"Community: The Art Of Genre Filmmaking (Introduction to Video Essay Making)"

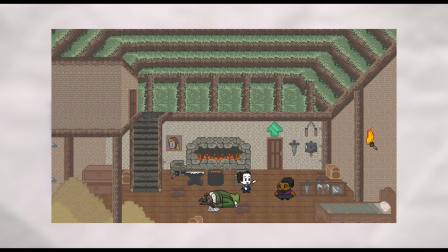16:39 understand digital estate planning you first must understand where the group is at this point and why this episode is so important this episode is a filler
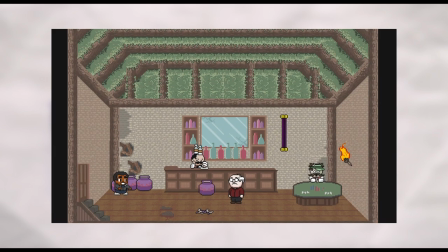16:47 episode it contributes quite little to the overall story and in the case of the greendale 7 arc it contributes literally nothing yet it's one of my favorite
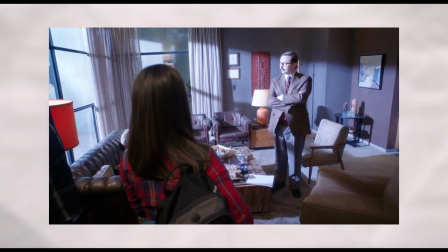16:55 episodes in all of community This is because it perfectly encapsulates community and the Greendale 7 arc.
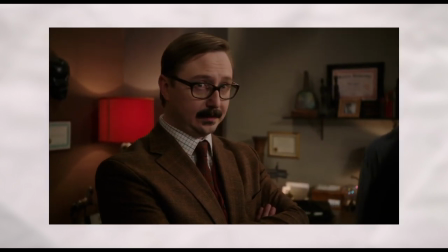17:00 At this point of the story, the study group is kicked out of Greendale Community College. Yet they persist as a family try to carry on without Greendale.
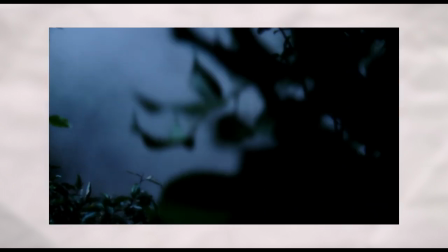17:08 They try to stay a family without a home.
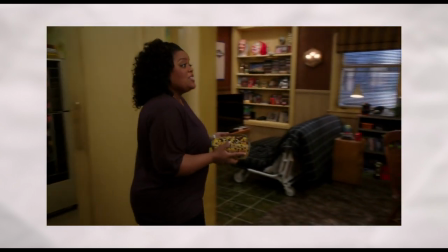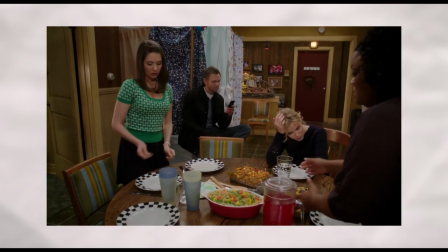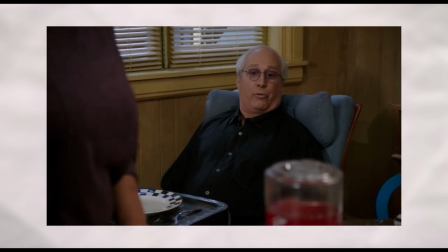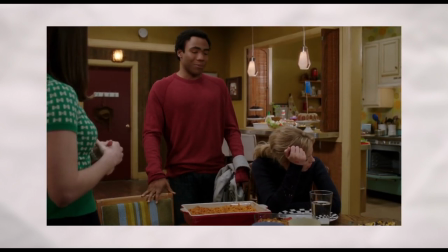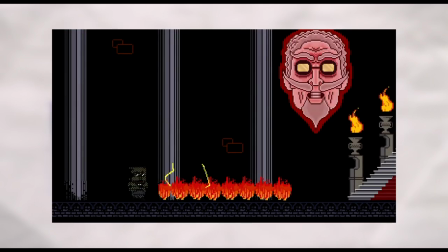17:33 The theme of family is a consistent theme all throughout the community, but it is especially prevalent in this episode.
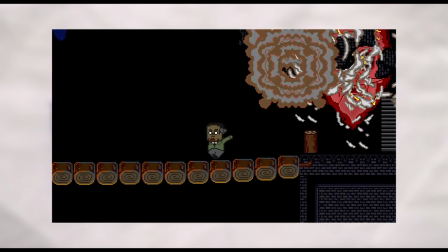17:38 This episode uses genre filmmaking to continue delving into the themes of community without it being repetitive.
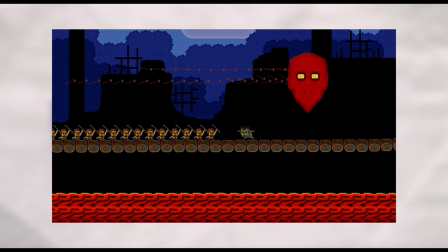17:43 Dan knows the family aspect of community has been done to death,
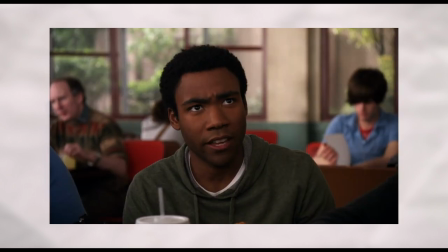17:46 and is kinda boring, so Dan uses genre filmmaking to his advantage to continue doing episodes that delve into family and the themes of family without ever making it boring.
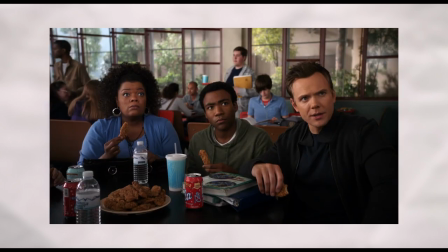17:54 Just like the aforementioned fistful of paintballs, the hard-hitting themes of the episode is covered by a veil of fun genre art.
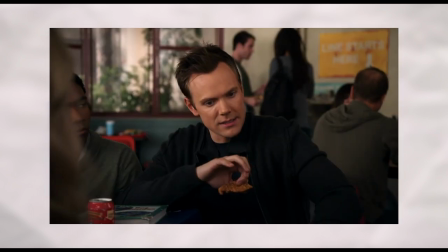18:01 They're all in a video game competing for Pierce's dad's inheritance.
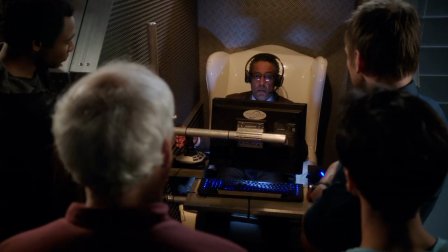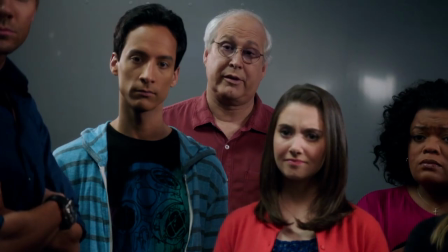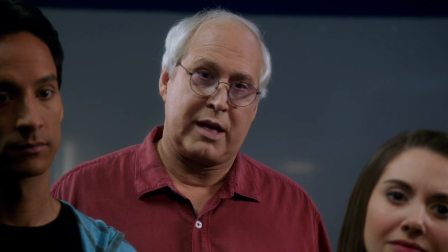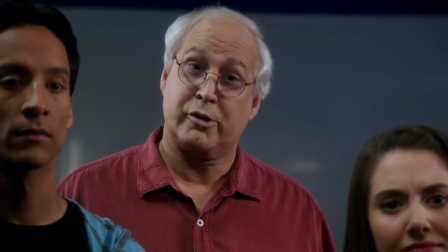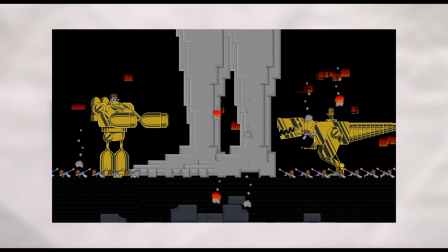18:29 Once again, Dan Hartman uses the medium to his advantage, creating jokes and stories that fit within the situation that are special.
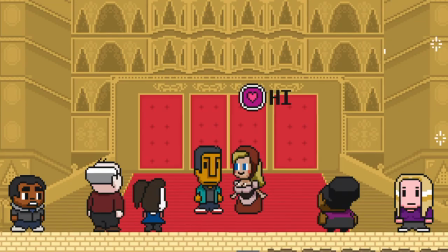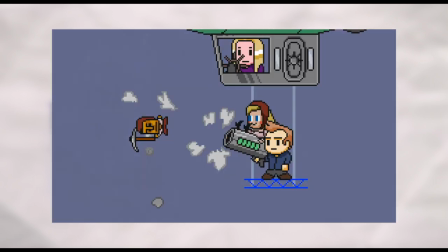18:48 Jokes are genre jokes, fresh and new jokes to keep the audience on their toes and active. He uses genre filmmaking as a vest to explore topics that have been overdone without making it feel overused.
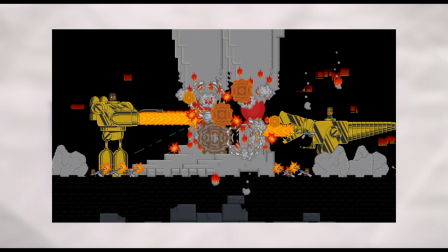18:57 He uses jokes to keep things fresh and new, it feels like he has more stories to tell about the theme of family, but he knows that the audience is sick of it.
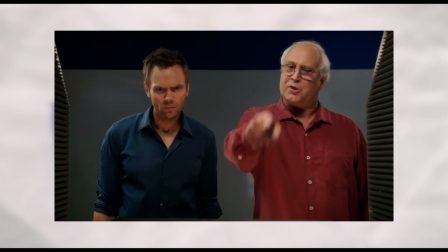19:04 So he wraps the themes of family in a genre filmmaking episode, where the exploration of Pierce and Gilbert's relationship shows us a side of a community we've never seen before.
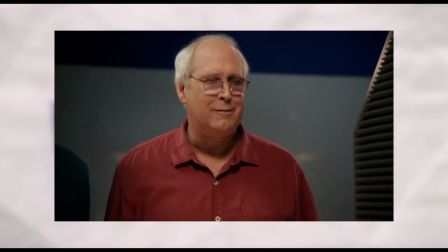19:13 It shows us a look into Pierce's personal life. The episode may not be important, it may not be very thought provoking, but it's a fun feel good episode that I love.
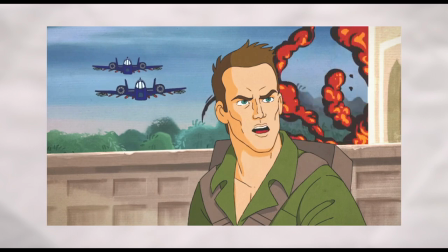19:21 Like I've mentioned before, the best way to make a genre filmmaking episode is to make at genre adaptation rather than genre showmaking.
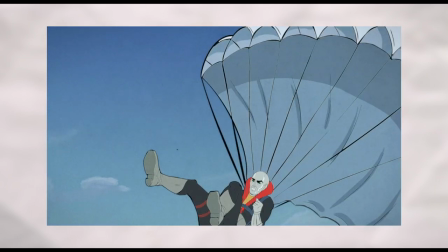19:28 In this episode, Community finds a way to weave in the themes into the story and the genre. Family is what saves the group.
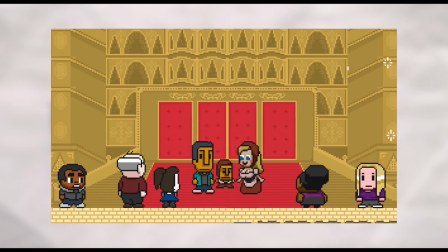19:34 Abed's fake video game family gives the study group the resources needed to save his study group and his own family, and to defeat Pierce's dad.
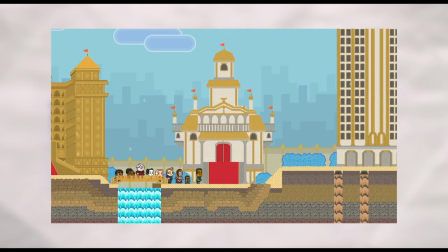19:42 It's only when Pierce accepts Gilbert and Gilbert accepts Pierce as a family can they get over their death of their father and move on and joined forces to end him.
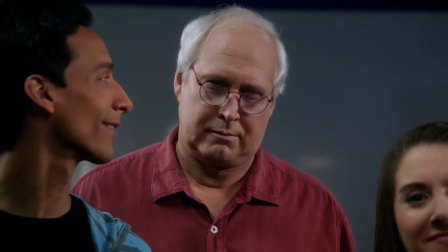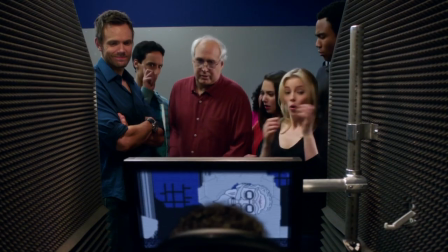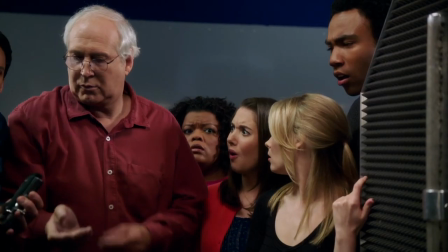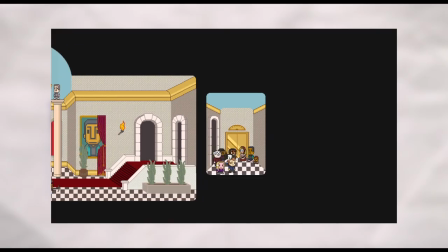20:07 Only with family can the group continue to persevere even without Greendale.
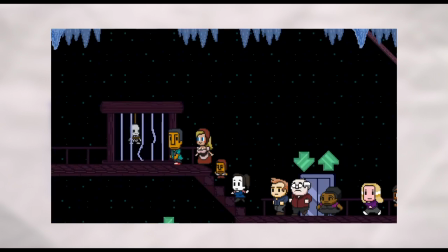20:11 The theme of families embedded within the story and genre of filmmaking is used to accentuate its theme and style.
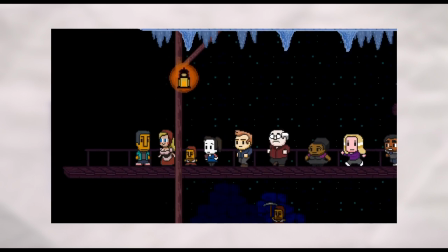20:17 It gives us a new vessel to consume the thematic content of Community while keeping things new and entertaining.
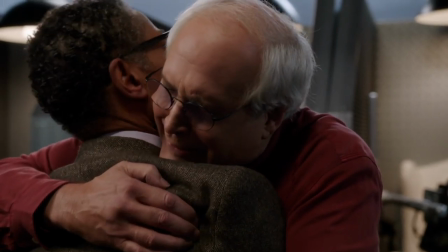20:23 This is the greatest day of my life. I've always wanted to have a brother. Hey, hey, settle a bit.
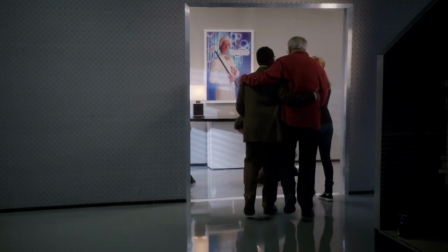20:30 The word mulatto, is it okay? Or is it a borderline? We apologize for him.
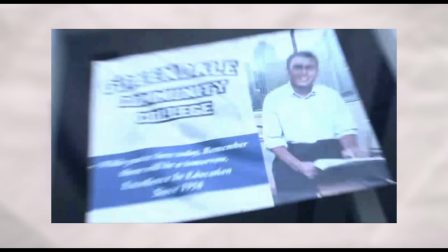20:35 Oh, that's okay. He's family.
And Harmon and the crew that worked on Community are experts at genre filmmaking.
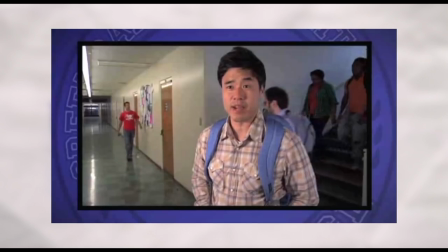20:43 Community is a masterclass at genre filmmaking and how to do genre filmmaking properly.